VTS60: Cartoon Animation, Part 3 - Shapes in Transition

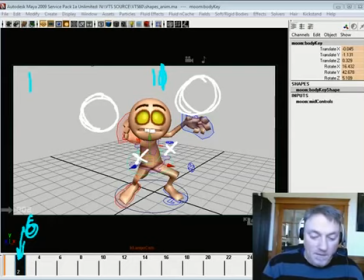(16:35)
So if this is going to be at 6, if I put this at that halfway point, then it's going to feel even. But if at frame 6, when this eventually ends up being there, I put it back here, it's going to take 1 to 5 to get that far, and then from 7 to 11 to get that far.
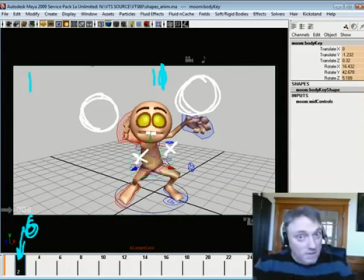(16:50)
You'll see it'll go slow, then fast. All right. So just some basic decision making ahead of time helps me know how I want to approach making this breakdown.
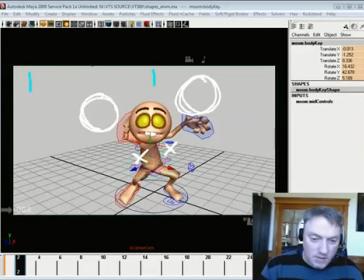(17:03)
Probably didn't want to do that, but I did want to undo these so that they're not cluttering things up.
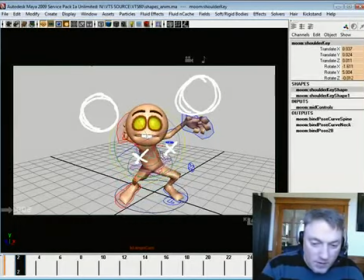(17:11)
And I really want to kind of build a shape that shows me sort of where I've been and where I'm going, sort of deal.
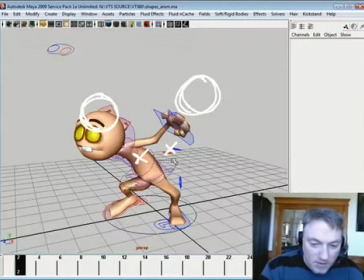(17:25)
Alright, so I'm not really liking that too much.
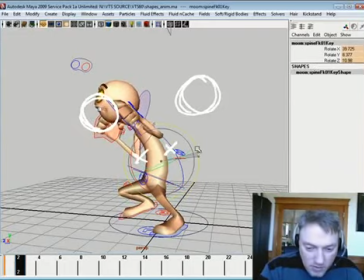(17:28)
So what I'll do here is I will counter this and kind of collapse him on himself so that he's more balanced.
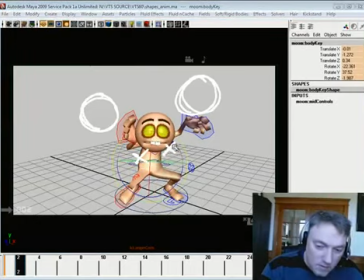(17:41)
And then kind of lean him back up this way.
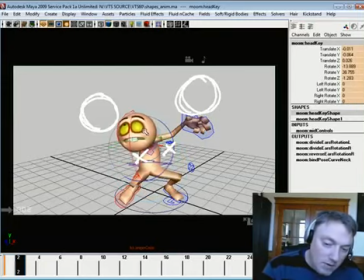(17:49)
And with his head, I want to kind of create a sense of some drag here. And maybe just use that just a little bit as well.
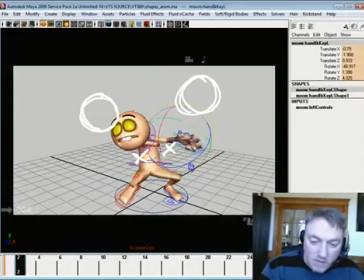(18:03)
Alright, so what I'm trying to do is create this sense of where I came from and where I'm going. And this foot could flatten right out.
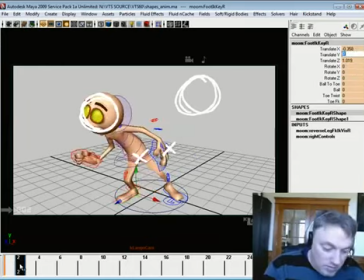(18:21)
In fact, I could probably just copy that key right there.
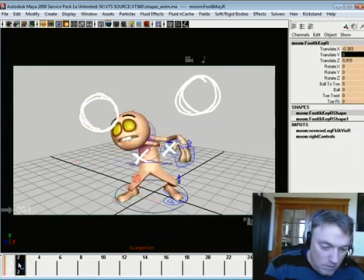There, it's frozen. Take and roll that in there.
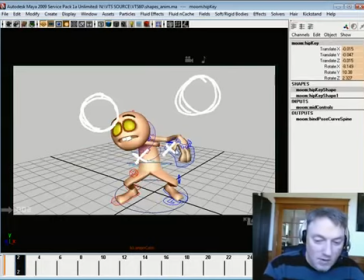(18:37)
Now the thing about this particular approach is you are going to, when you think in terms of shapes, you don't have to worry about like, well, what's the hand doing? What's the arm doing? Just think in terms of shape. All right, and I think that will help. That will really kind of help figure out how things are going to work for you.
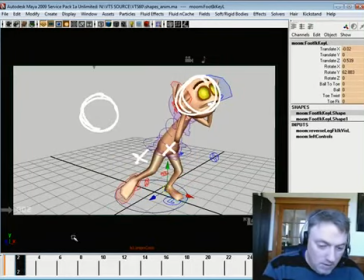(18:55)
Take this one, and I want to take and lock his foot down here so that his feet are kind of flat on the ground. Alright, so the head
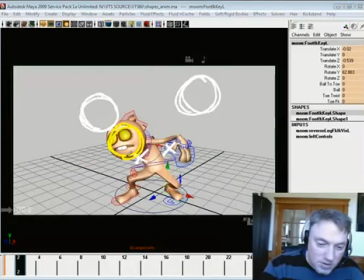(19:08)
for my breakdown is here-ish. I'm not convinced it's great, but you kind of get the idea.
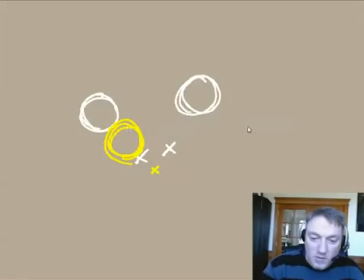(19:15)
And the hips are kind of down here. Alright, so if I hide all this business, you can see that the yellow is leaning more towards that first pose, so that's part of the slow fast, or in other ways that's favoring that first pose because the breakdown is more like that one.
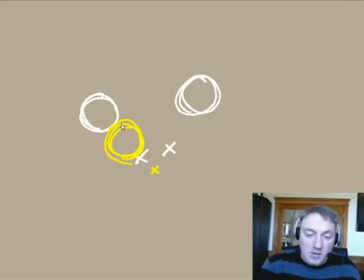(19:35)
It's creating that under arc. So even if all I do is I just choose again something, don't just go in there and say, oh, whatever the heck, I'll try and find it. Just give yourself a plan. If you don't like the plan, you have totally free to change it, but just give yourself a plan.
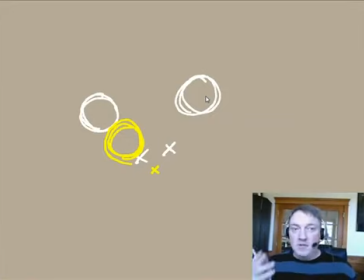(19:50)
Say, okay, I'm going to do slow, fast, under arc. At least gives you something to work with.
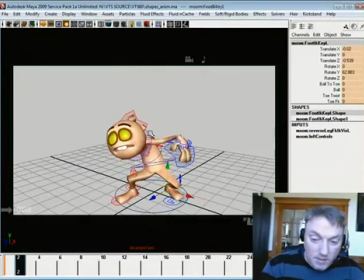(19:57)
So we're kind of right here. Still not real happy with the head. Maybe what I'll do is something like this. And I can tuck the head back in because he moves. And because I'm concerned more about shape, I don't have to worry too much about structure.
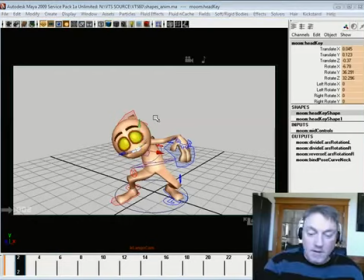(20:14)
Hey, phone's ringing. The idea here is that
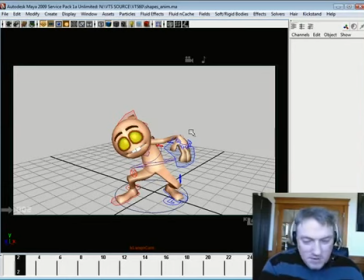(20:21)
you're going to be more about the shape in general of what you're after.
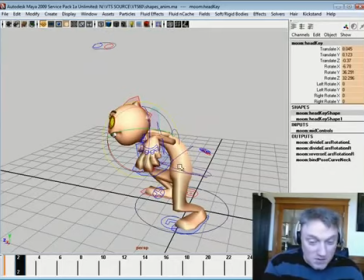(20:26)
You don't have to worry about so much, especially when you're dealing with a single camera perspective.
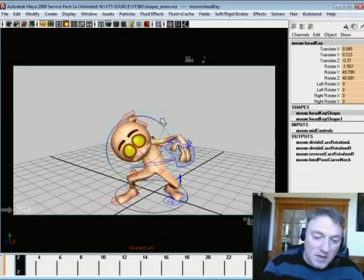(20:31)
You're really not going to worry too much about, oh gosh, that feels like it's really, you know,
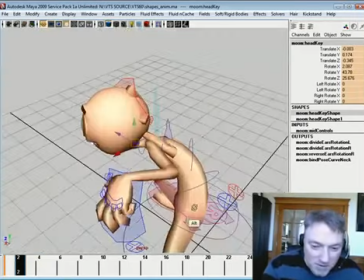(20:38)
you're not going to get in there and go, oh, is he penetrating himself or something?